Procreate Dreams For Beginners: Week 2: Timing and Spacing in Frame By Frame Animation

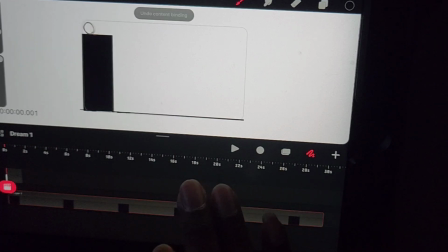There we go. Okay. There we go.
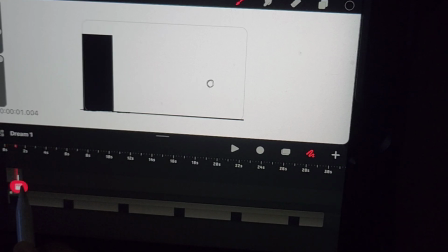As you can see, we are getting that feel, but I did run into an error as with straight ahead animation,
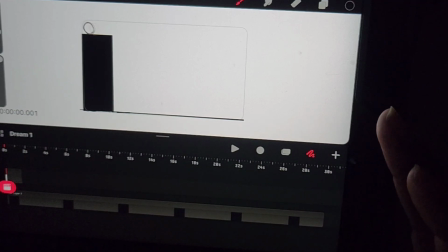which is your volumes begin to change very badly if you're not careful.
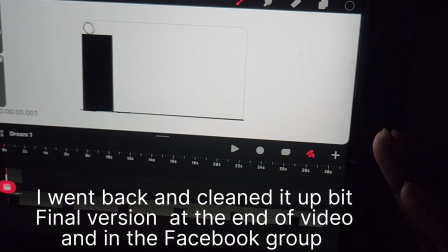But I just wanted to show you how you animate frame by frame and show you the spacing and the timing.
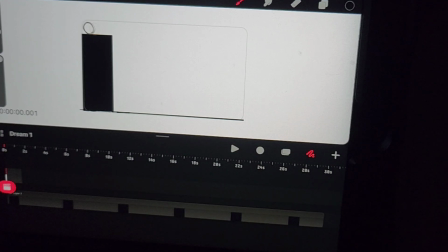Okay, let's go. Let's try the other thing I wanted to show you.
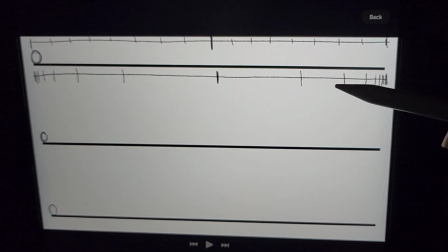All right, so I took the liberty of setting this up prior to recording so that we save a little bit of time,
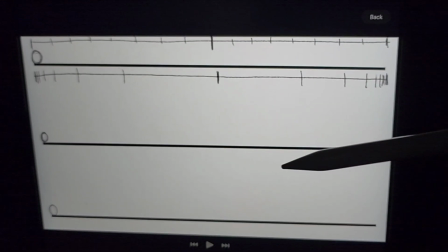but you'll get the drift from the other video with the frame by frame
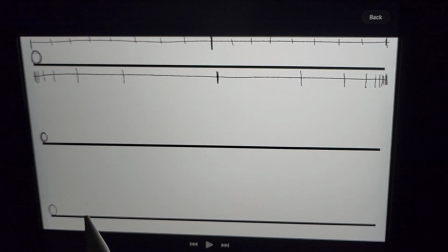animation. But I wanted to show spacing and how does it affect fast action and slow action.
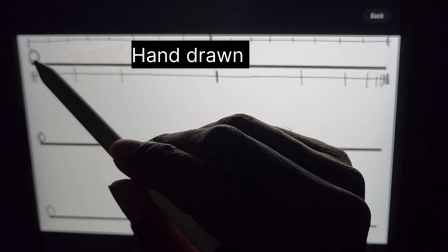The top one here is hand drawn, evenly spaced out.
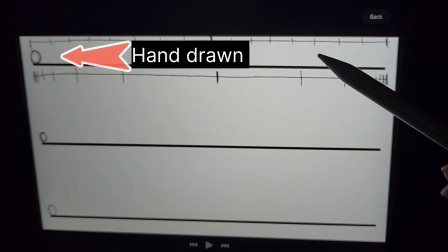Well, for the most part, I tried to make it evenly spaced out.
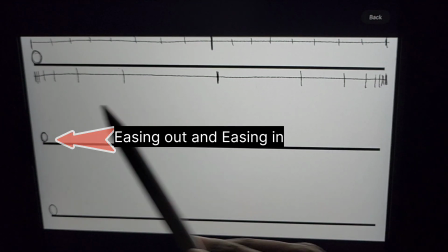Here you have easing in and easing out with different spaces for each drawing.
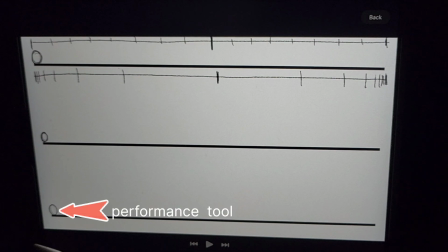And down here is the performance tool. I only added this to show how it would look up against a hand-drawn animation if you're trying to get that sort of feel. So let's scrub this to see how it looks.
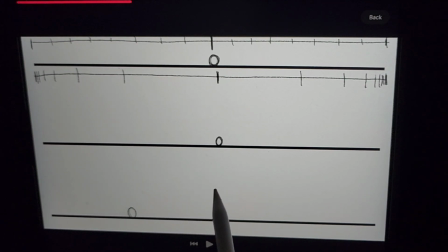Try it again. Look again. Look closely at this second one as it eases in.
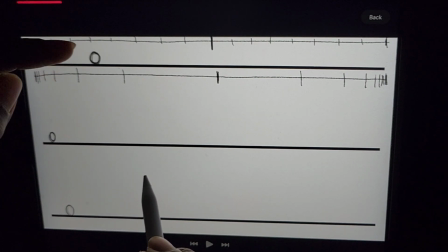Eases out. This ball up top is a lot further, but because of the spacing of the drawing, it catches up right there.
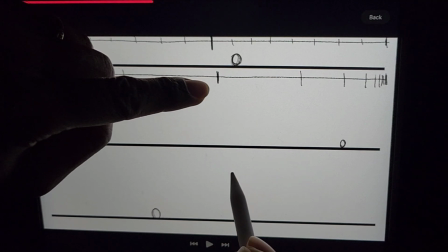They arrive at the middle at the same time, and it eases in to the end.
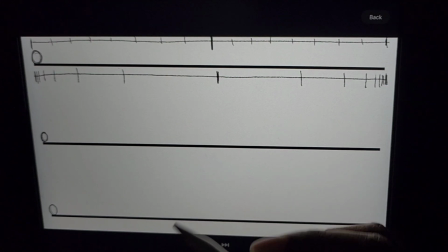The reason why I wanted to show that, because spacing matters so much for fast action and slow action.
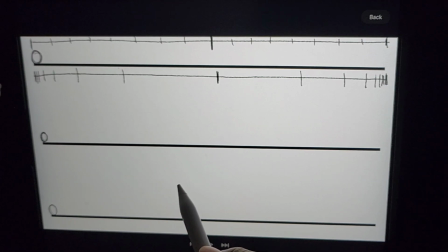You want something to move slower, you draw the drawings closer together. You want something to move at an even pace, which the performance tool does very well, and it also has easing in and easing out. But I wanted to show, this so you could see.
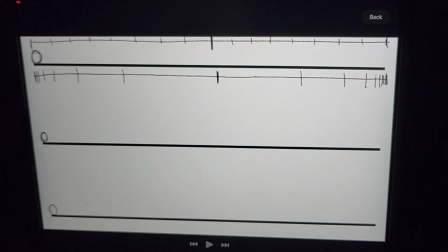Now let's play to see how it looks.
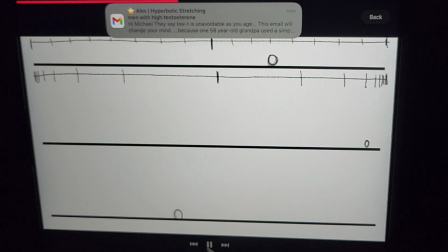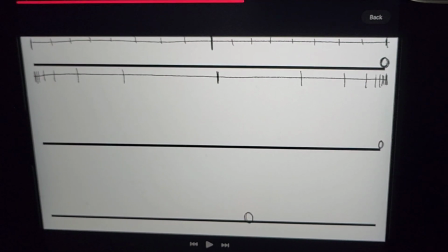So yes, so that's timing and spacing in Procreate Dreams frame by frame animation. As always, let me see what you guys came up with.
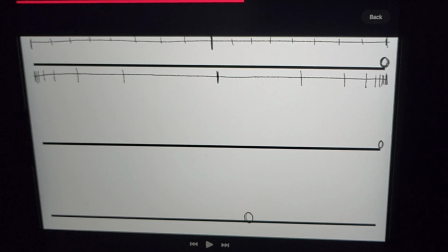Just share it in our private Facebook group. If you haven't gotten in, the way you get in is you click the link below that I'm going to leave in the description, and that will take you to the sign up page. Everything is free, and then I'll know to let you in,
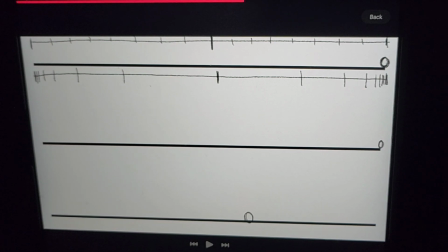because I'm trying to keep this thing have heavy quality assurance, because when it gets too heavy, Facebook groups can get pretty crazy. But anyway, once again, thanks for hanging out with me, and I see you guys on the next one. Peace.